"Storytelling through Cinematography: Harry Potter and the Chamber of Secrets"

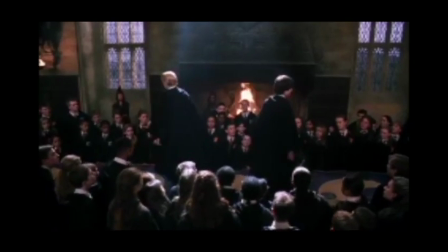Hi, I'm Carolyn, and this is the second installment in a series of video essays analyzing the cinematography of Harry Potter.
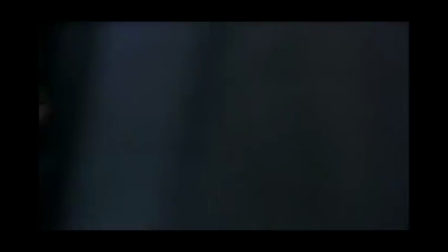If you haven't seen the first one, click here to watch.
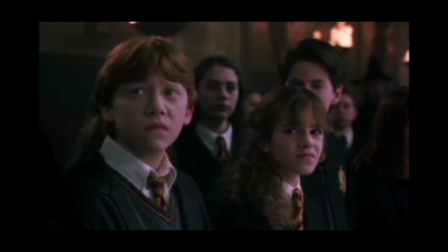At first, Harry Potter and the Chamber of Secrets may seem like a cardboard cutout of the first movie, but look closer and we can see a definite shift. Chris Columbus returns as director, but the DP is now Roger Pratt, who worked on the original Batman movie and 102 Dalmatians.
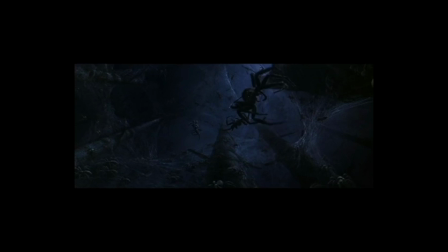Which I guess prepped him for filming dozens of loud, furry animals wriggling everywhere.
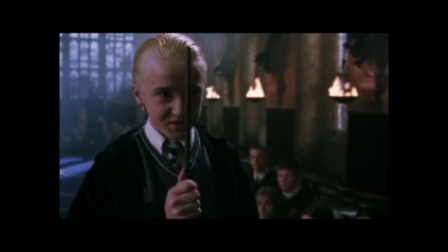Chamber of Secrets switches it up in how shots are filmed and has a slight tonal shift, besides Harry's voice dropping half an octave.
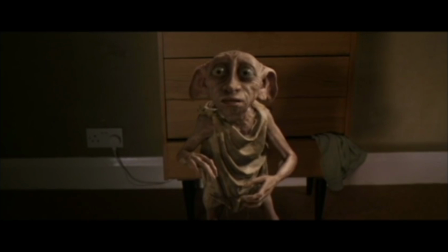One of the first things I noticed upon starting research for this video essay were the very subtle camera bobs.
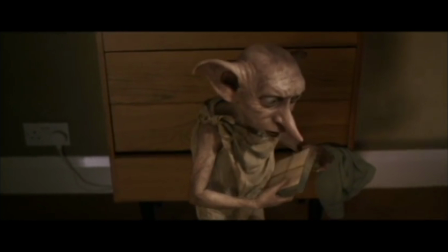As Dobby is speaking, we can see the camera shift slightly. These very faint movements add realism to a scene which has extensive CGI.
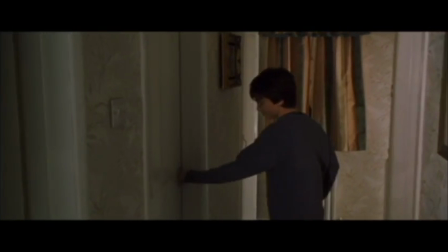Let's back up to the beginning of this scene. Harry enters the room and an unsubtle handheld runs up to greet him, emphasizing his surprise.
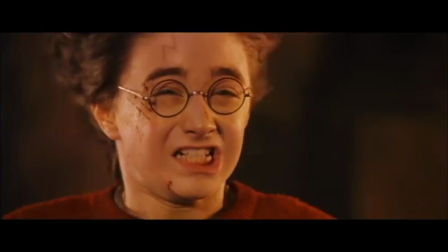It may seem like he underreacted, but remember that right before summer started, this kid had the spirit of Voldemort fly directly through his torso.
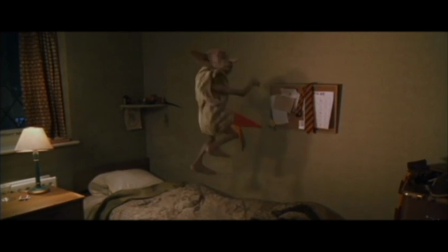Okay, so Harry sees Dobby jumping up and down on his bed, the camera following him as he bounces.
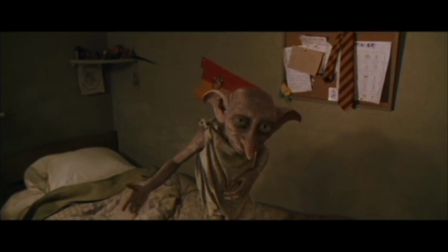Dobby notices him and the camera quickly zooms to the house elf. Long shot so that Harry and the audience can take this situation in.
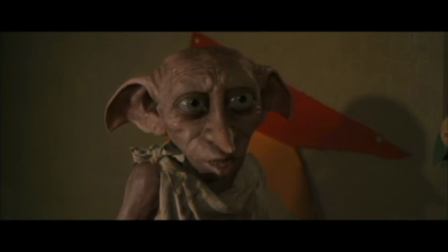Some medium to medium close-up dialogue ensues so that we can see the characters and their reactions to each other.
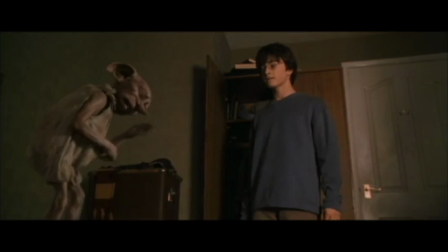When Dobby is overcome with emotion at Harry's decency, we see the reactions simultaneously,
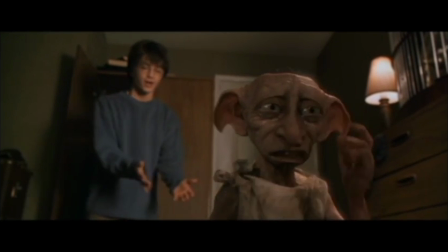allowing us to empathize with Harry in this what the heck do I do situation.
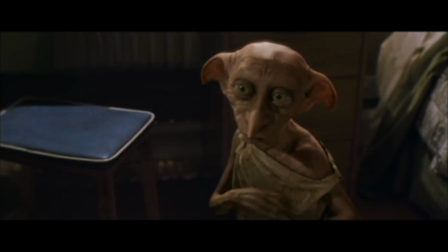The next two solo shots are angled similarly to how they would be looking at each other, which strengthens the sense of interaction.
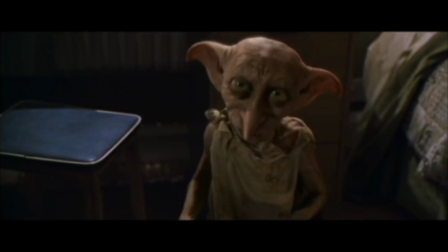These are old techniques, but all the more vital when one of the characters is computer generated.
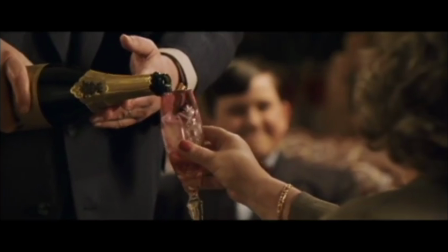In contrast, the quiet business lunch downstairs is more static and brightly lit.
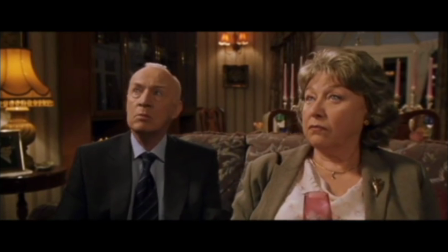Normal versus magical.
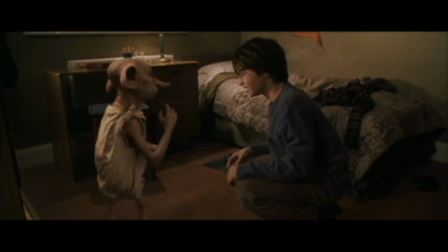The entire film has a more organic approach when it comes to the shots, making each one feel a bit more alive.
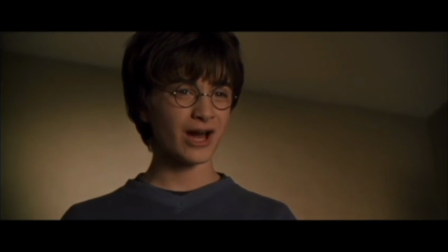Along with catching character reactions, Chamber of Secrets is fond of zooming into various places.
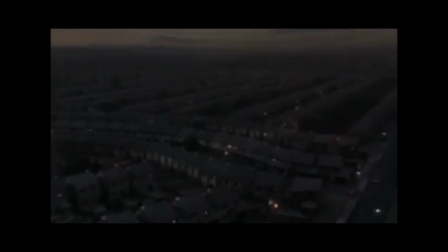After we see the glistening movie title, we zoom through Little Winging into Harry's window.
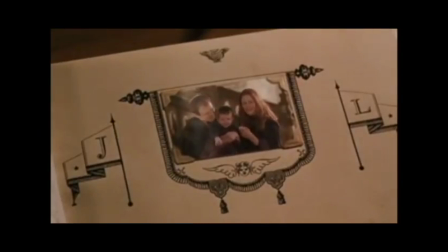We see him looking at the same book that Hagrid gave him at the end of Sorcerer's Stone.
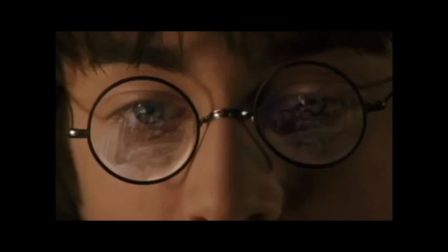From the close-up, we can see that his hunger for a family has not gone away.
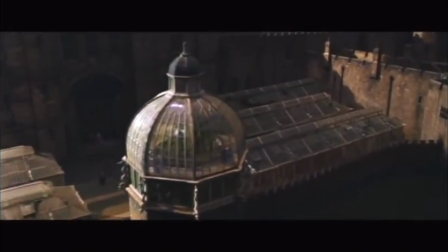The zoom is used again as a transition from the exterior of Hogwarts into Professor Sprout's greenhouse.
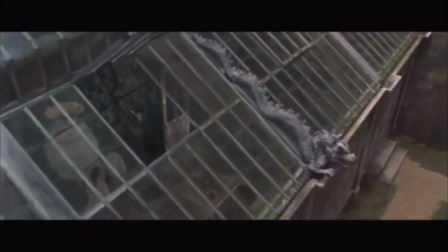This is the first class that we see in Chamber of Secrets, and this type of introduction pulls us into the school once more.
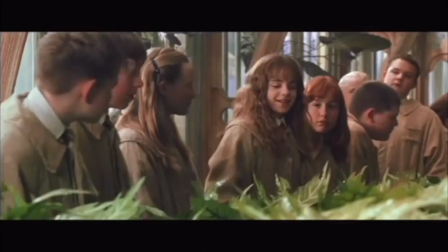The camera circles around Professor Sprout as she greets the class, and then cuts to a long shot of Hermione with familiar faces peering behind her.
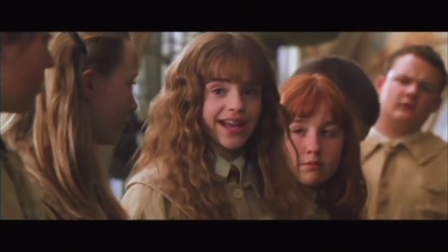This instills in the audience a sense of nostalgia and place. Next, the tilts.
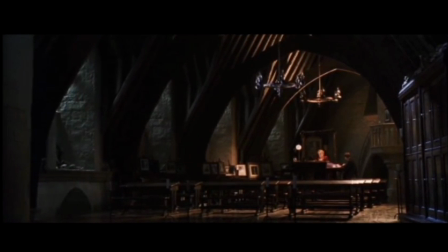Chamber of Secrets is the first Harry Potter movie to implement Harry's inner thoughts into the camera work.
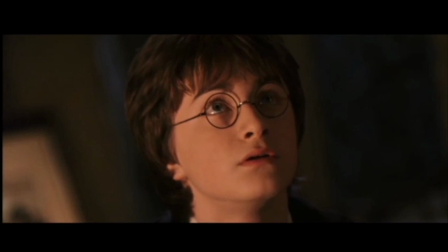We see this when he first hears the basilisk's voice during detention and when Tom Riddle describes Ginny's misdeeds.
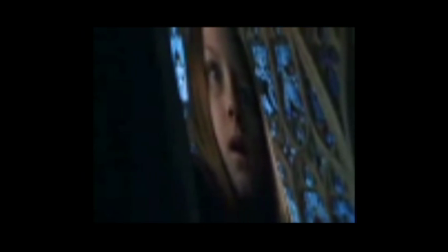Basically, when Harry gets the creeps, so does the camera. The tilts add tension to scenes and make you hold your breath.
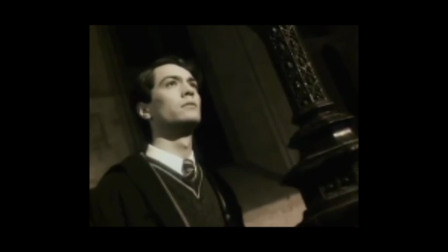The framing is being adjusted in shot, so our eyes don't know what could be coming next.
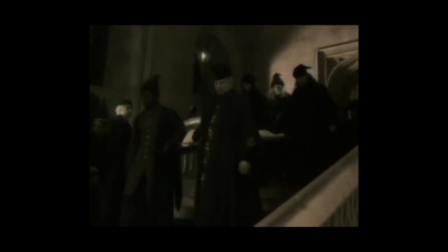Tom's sepia flashback sequence is cold and lifeless, reflecting the gravity of the situation and the nature of young Voldy.
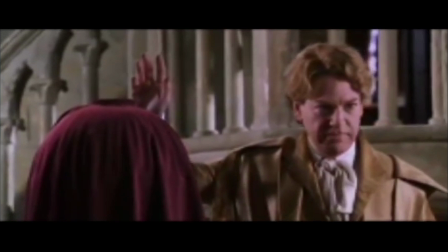The tone of Chamber of Secrets overall is darker than in Sorcerer's Stone.
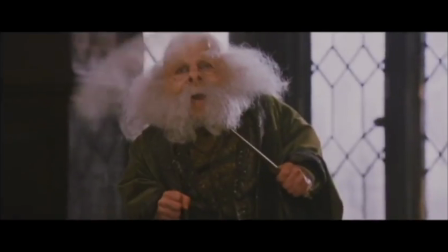The warmth that saturated the first film is eased off, replaced with a cooler, more Air of Slytherin palette.
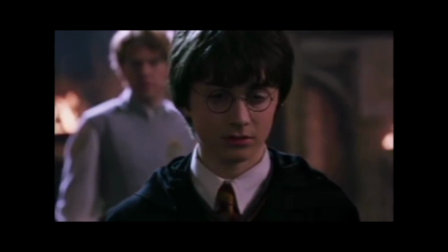There is also greater complexity to the color. Compare these two Forbidden Forest scenes.
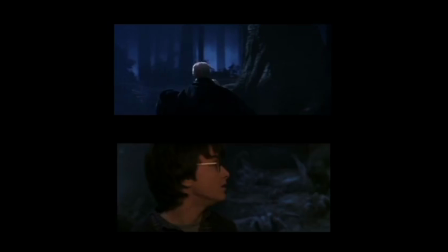The first film's is very blue and foggy, almost dreamlike. Personally, I like both methods of expressing color.
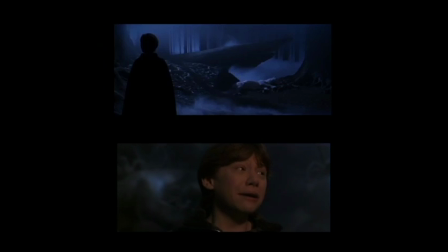I think that Sorcerer's Stone cements these kinds of thematic elements in such a way that is very mythical, while Chamber of Secrets' more conventional yet nuanced approach is indicative of the character's growth and shift in subject matter.
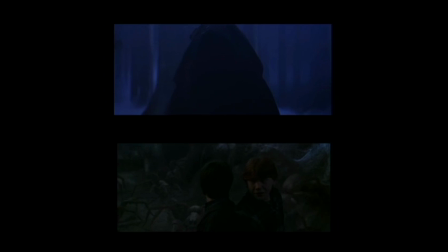According to Metacritic, the response to this movie was about the same level of positivity as the last, though probably for different reasons.
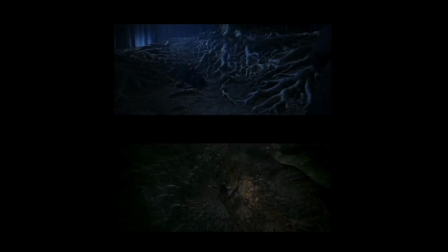Again, many were dissatisfied with the book-to-movie transition, though this is the last one anyone could claim is too faithful. Some felt that Chamber of Secrets was too long. I think that, again, good story requires proper setup.
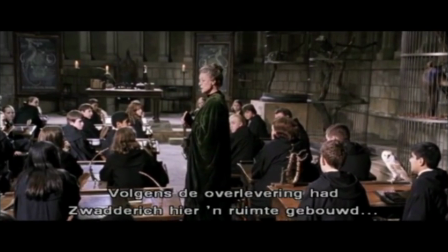This scene, for example, of Professor McGonagall detailing the Chamber's dark history, highlights the student's vulnerability.
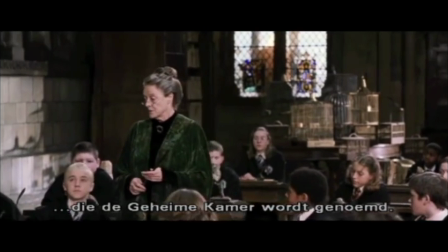With all this extra time, did the movie invest in more spectacle like critic Elvis Mitchell wanted?
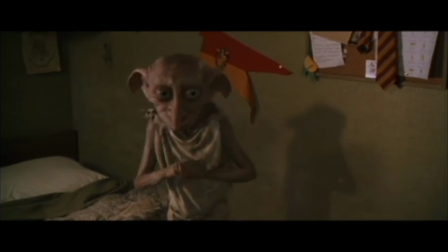The CGI, like Columbus said, is better. Dobby and the Basilisk both sport incredible amounts of detail.
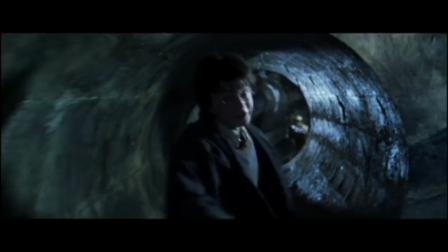No, I don't think spectacle is necessary. I believe they did just the right amount to give the action sequences a real sense of danger.
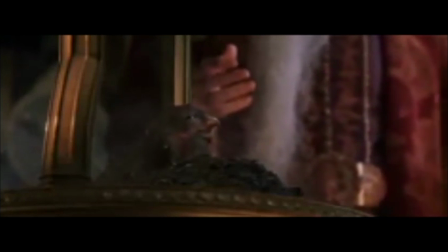They also kept going the sense of wonder that the magic of the wizarding world brings, though some scenes are more convincing than others.
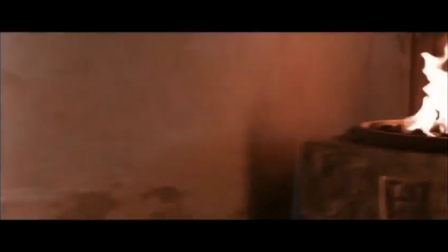Chamber of Secrets has a more active camera than Sorcerer's Stone. I believe that part of the reason it's able to do this is because its predecessor set the characters up so well.
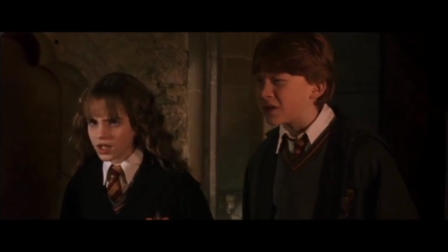One of the most impactful shots happens at the end of the film when Harry and Lucius have their stare-off.
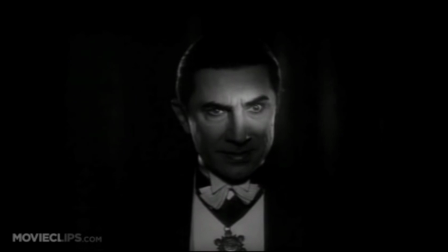Lucius's eyes are menacingly highlighted like in the original Dracula movie. This choice emphasizes his villain status.
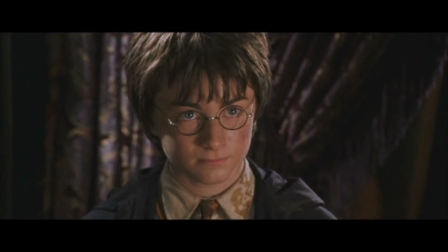The rest of his face is shrouded in darkness just like his intentions.
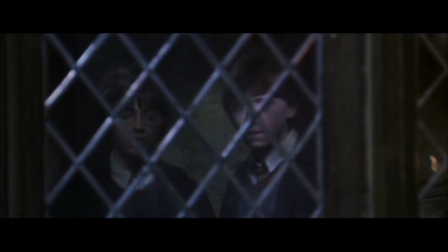The movie builds upon its prequel and cinematic history to produce a film that holds up to the test of time, arguably better than the first.
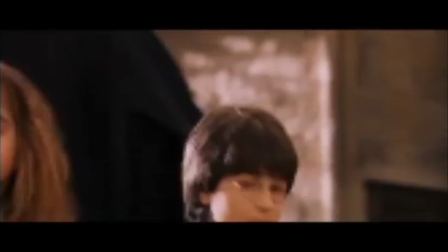Harry Potter and the Chamber of Secrets is shifty, darker, and takes stylistic liberties, like a certain professor we know.
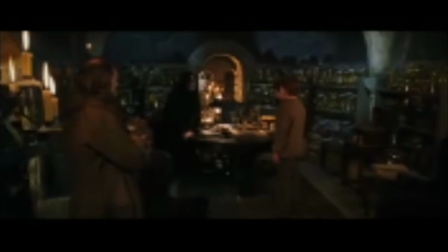Leave a comment below telling me your favorite things about the cinematography in this movie. Thanks for watching.